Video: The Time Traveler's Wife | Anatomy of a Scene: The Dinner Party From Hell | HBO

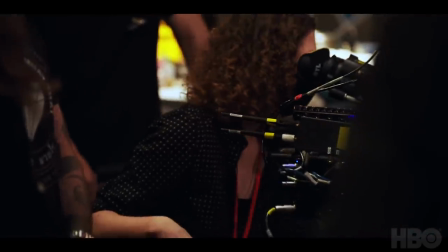Thank you, team. Here we go. Rolling. And end.
In episode four, Henry, at 28, has come around to Claire's apartment to have dinner with her flatmates.
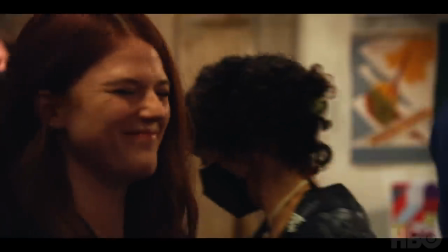The dinner scene was great fun to work on because it's one of the lighter moments within the structure of the six episodes.
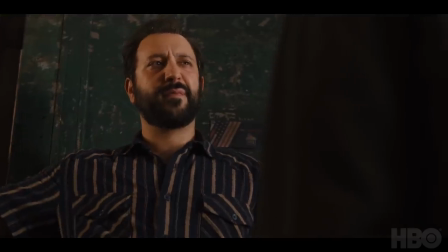Episode four is a little bit different in tone and style. It's quite contained all in the apartment.
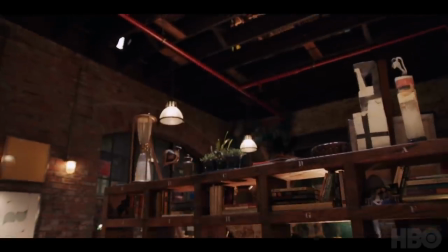We talked about the script. We talk about what directions we want to go. And then at some point, I just start drawing pictures of Claire's loft. David Nutter, our amazing director, actually set up rehearsal times for all of us to get together before we actually make our way to set.
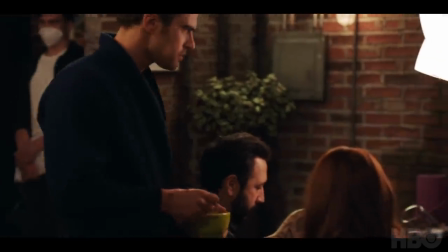The great thing about rehearsal is once you put it in your body, i.e., you move that plate there more than once or twice, you start remembering how you move around a space.
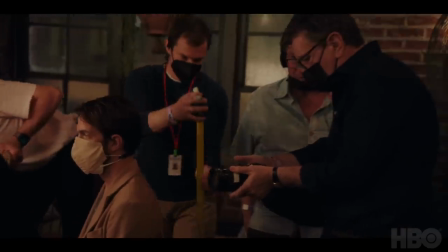This is David Nutter's masterpiece here, because he had to plot and map the whole thing of exactly where everyone would go and stand.
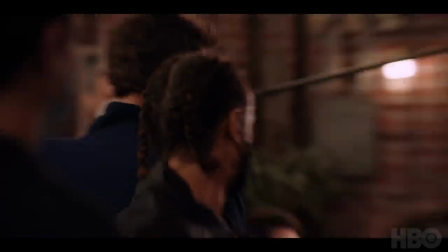So at the top of this, I'm kind of here, and then I cross that. Should I cross frame? Yeah.
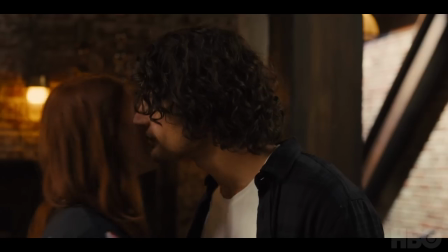For the dinner party scene, it's Henry 28 who's there with Clara, and then Henry 41 shows up.
Is someone else coming? No.
Because he just happens to be traveling through that time period and can't go anywhere else.
Guess who's coming to dinner?
Two Henrys show up in the same place at the wrong time.
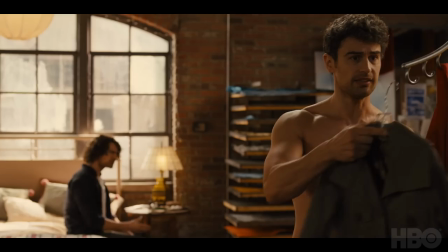Older Henry lands naked.
Could you put something on, a towel, anything?
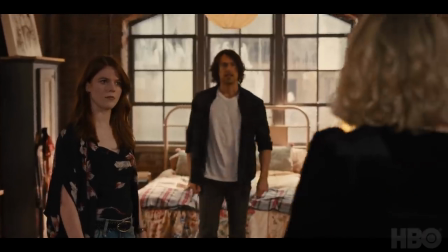I think Henry's other girlfriend happens to show up uninvited to our dinner party and craziness ensues.
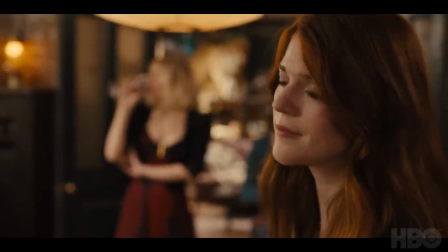And this big reveal of there being two Henrys.
Sometimes, like now, there is two of us.
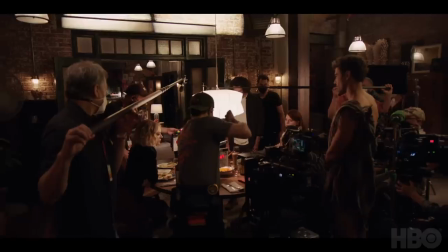The same person is in the same scene. It's a very complicated scene to shoot. But with the evolution of technology, you know, you're able to do it more creatively, shall we say. But it's still pretty hard work. The different Henrys should be more a matter of how they carry themselves.
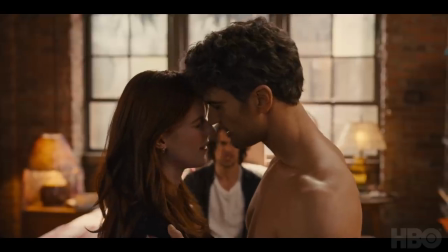Jesus Christ, control yourself.
The challenge for the actor is to play those different parts and make distinctions between them that are vivid and clear.
Hey, how about some stock tips? No, you're still found.
Old Henry's, you know, wisecracking, but it's a little more sardonic, whereas young Henry's foot forward, he's a bit more hunched.
I'm sorry?
He's fidgety, you know, he doesn't like to stand still in one place.
These really are friends?
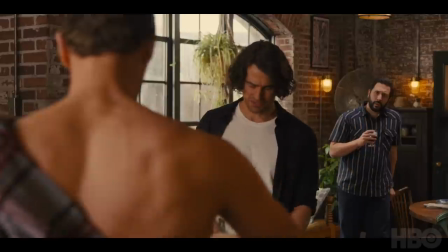Your best friends. Even that one? Oh, yeah. Jesus Christ.
Different, but the same enough.
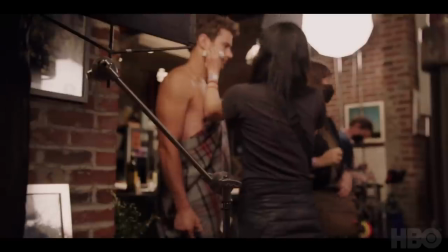All right, team, let's get ready to go.
Makeup and hair helped differentiate the two characters.
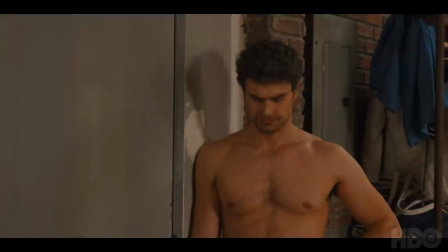The young Henry has luscious locks, and the older Henry has the drying, dying hair that I have.
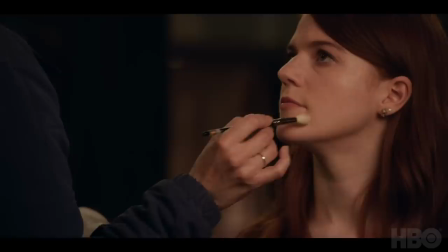It's all about creating a character and helping with the process. Our hair and makeup team is amazing, but there are certain things that they can't correct easily. So that's where visual effects will come in. The same scene is filmed twice with your character in two different age looks.
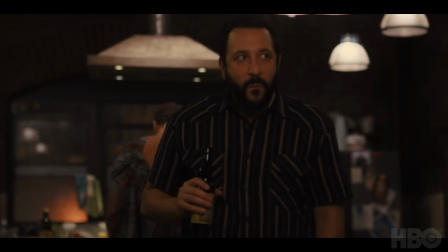The scene is completely choreographed. The actors know exactly where they are meant to be.
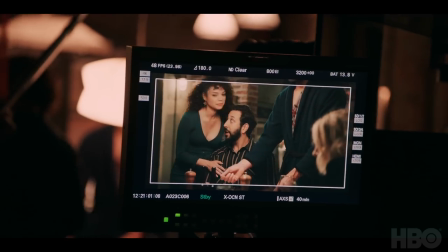We had a lot of meetings and did a lot of discussions about how the camera would move around them to keep it dynamic.
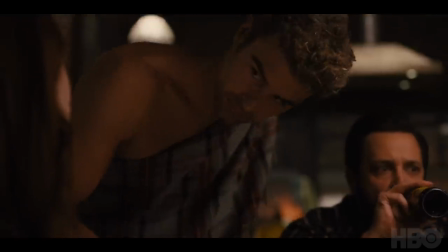So you don't get what you often get on TV where it's just a locked-off shot and you can tell they've kind of been composited together.
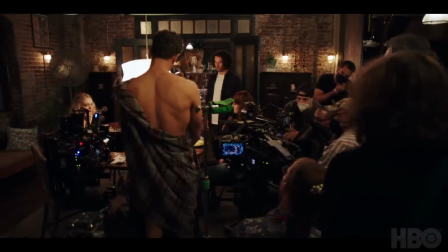And it just came organically once that was the approach. It's fast-paced as well. Like, you're trying to keep up.
Claire and I usually prefer to stick to lottery numbers. We do? We do.
And then when somebody's having a conversation over there, there's also some looks being shared between myself and Chelsea.
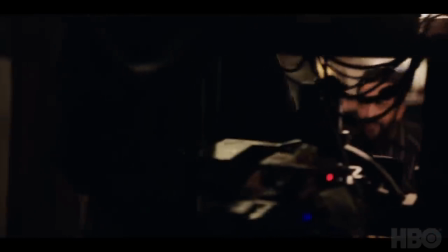Shooting characters around a table is a nightmare. for any director, because the number of ways in which you can get the eyeline wrong is breathtaking.
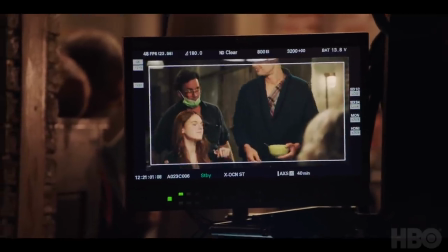Good. A touch lower would be better. It'd be good. That's a little too much. What I'll do is when we get it clear a little higher.
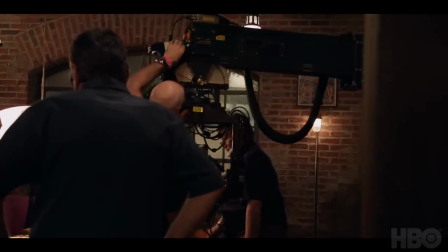We had this incredible machine. It looked like an anaconda. We had a Techno Dolly, which is a technocrane that can repeat itself.
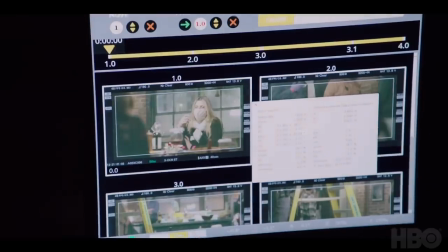A computer is recording all the moves, all the positions, all the lenses.
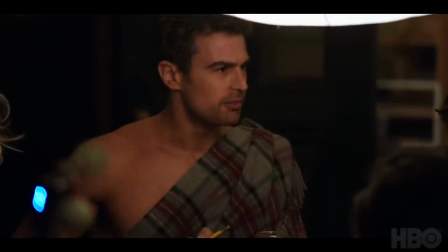And we would photograph what we would call the A side with the Henry that was most prominent in that particular scene. and we would have a stand-in playing that other Henry.
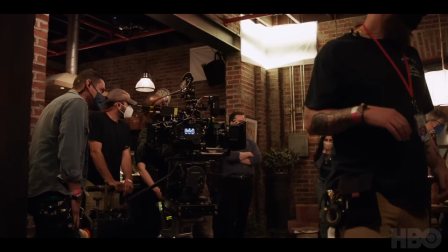And then we would do another pass on the following day with Theo in the other Henry's wardrobe and makeup.
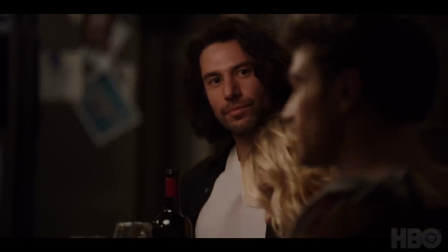I had the help of the masterful Guy, who was playing double Henry.
Why are we funding Gomez's rock and roll lifestyle?
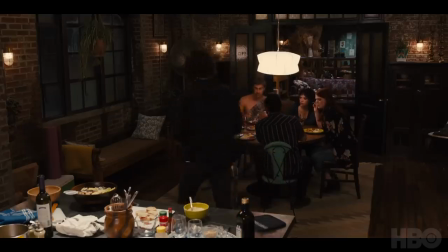Because they're your best friends and you need to look after them. Gomez is the best I could do.